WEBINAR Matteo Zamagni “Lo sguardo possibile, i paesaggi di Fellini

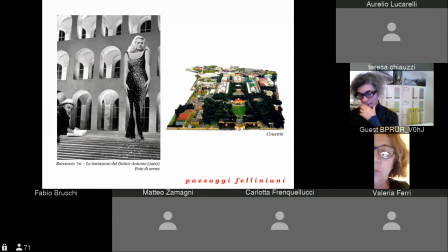E allora torniamo a quello che vi ho mostrato prima, quando vi mostravo Bichen, il paesaggio narrativo. Il paesaggio, per essere reale, può essere reinventato. E lo stesso Fellini che ci dice che non serve che le cose che si mostrano siano autentiche,
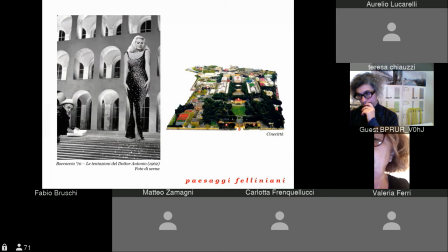in generale è meglio che non lo siano, ma quello che deve essere autentica è l'emozione che si prova. Addirittura per Le tentazioni del dottor Antonio, in Boccaccio 70, ricrearono Leur in studio.
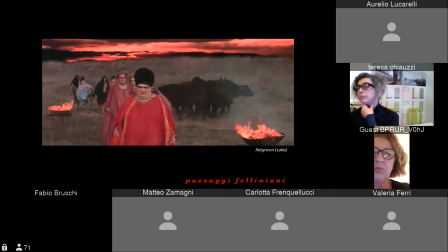Questa è un'altra immagine tratta da Satiricon, in cui la decadenza dell'impero di Nerone rivive attraverso questi paesaggi dai toni cupi, apocalittici e anche grotteschi, come poi i personaggi che lo popolano, tutti realizzati appunto nello Studio 5,
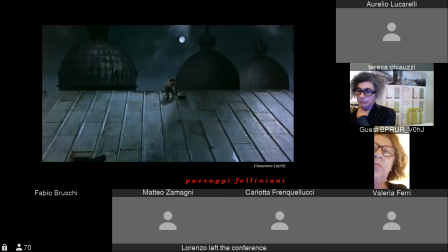così come tutto realizzato nello Studio 5 per il Casanova, dove Venezia è estremizzata rappresentandola con i suoi materiali, ovvero la nebbia, il piombo, la pietra, l'acqua, che anche qui è ricreata come in Amarcord,
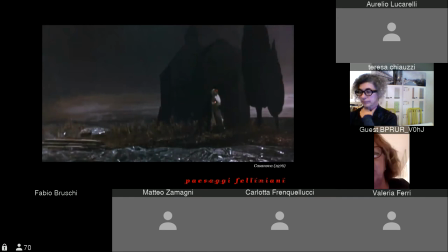in altri film, con un telo di plastica, come nella scena del Rex.
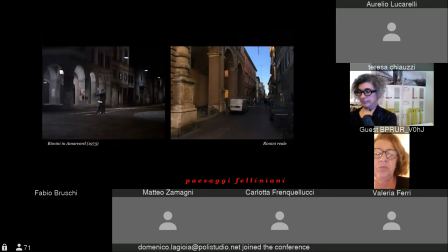E poi noi riminesi lo sappiamo bene, l'esempio più noto per noi è la Rimini ricreata in Amarcord, che non ha molto a che fare con la Rimini reale. E qui ho fatto una comparativa che non ha nemmeno molto senso fare, no?
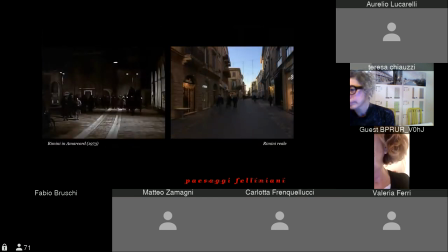Così come un esercizio per divertirmi, perché la Rimini ricostruita in studio, come ci dice Fellini, doveva essere spuria, doveva essere depurata, scusate, degli elementi spuri della realtà che indebolirebbero la forza del ricordo. In questo senso Fellini dice che voleva una Rimini più vera di quella reale.
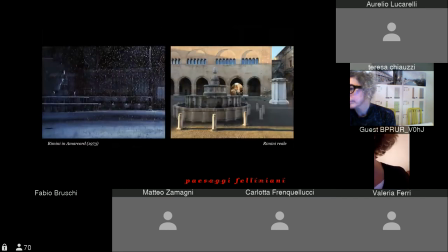Quindi qui vediamo qualche parallelismo.
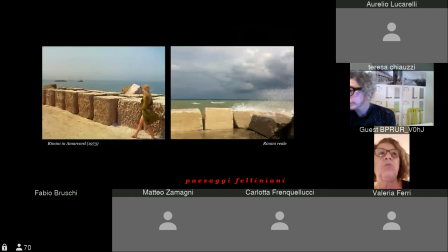E a chiusura di questa carrellata credo che valga la pena menzionare l'ultima dimensione dei paesaggi felliniani,
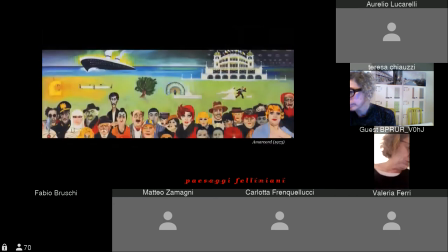quella che definisco la dimensione antropologica, e mi riferisco alla relazione che si stabilisce fra i personaggi e il loro territorio, e richiamo appunto le definizioni di paesaggio, no? il rapporto fra il soggetto e il territorio a cui appartiene.
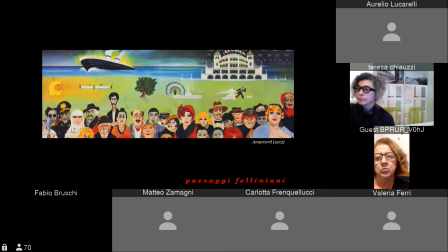La figurina, il personaggio felliniano, in genere è parte del proprio paesaggio, può essere in sintonia o meno, in genere lo è, può esserne assorbito, come abbiamo già visto, può esserne sovrastato, ma in ogni caso c'è un rapporto di interdipendenza.
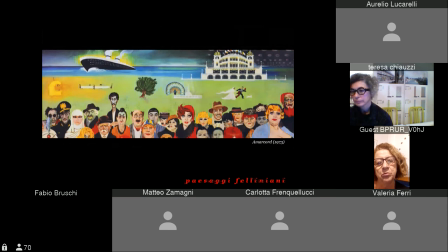E spesso l'esperienza di un paesaggio illimitato frastorna il personaggio, produce una vertigine, ma in genere non lo spaventa. Viene in mente Aurelio, il padre di famiglia di Amarcord, il manovale, questo qua, che in attesa del Rex,
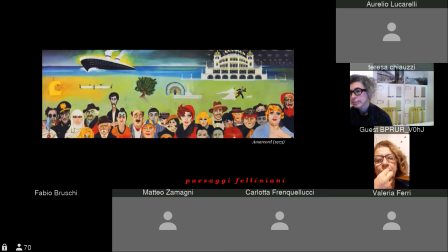parlando agli altri che in realtà dormono, quindi parlando a se stesso, guarda le stelle e dice: ma dove mettono le fondamenta le stelle? No? Non sono mica coriandoli. Con questo senso di stupore.
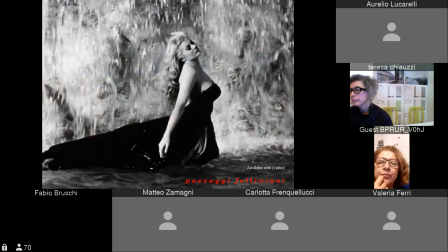Mi viene in mente la scena iconica di Anita Ekberg, che era tutta preoccupata per cercare il latte a un gattino, ma quando si ritrova davanti alla torrenziale fontana di Trevi ci si lancia dentro.
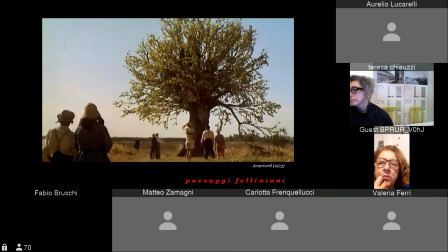Quindi il paesaggio diventa una sorta di specchio rotto per il personaggio felliniano. Specchio perché ci si riflette, ma rotto perché non riesce a cogliere quel riflesso sfaccettato nella sua
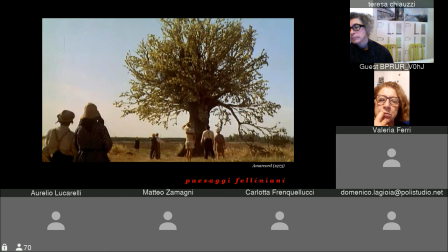interezza, ma mantiene un senso di ammirazione e meraviglia. Allora la freschezza di questa coscienza spontanea credo che sia
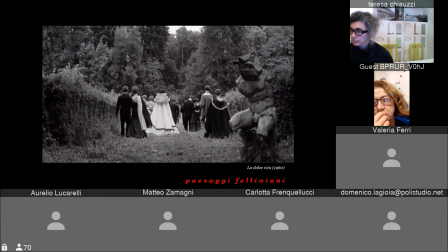una firma del tutto felliniana, che è molto distante ad esempio alla poetica di Antonioni, che negli stessi anni ci parlava dell'incomunicabilità fra gli esseri umani e quindi i cui paesaggi sono molto più ermetici ed alienanti.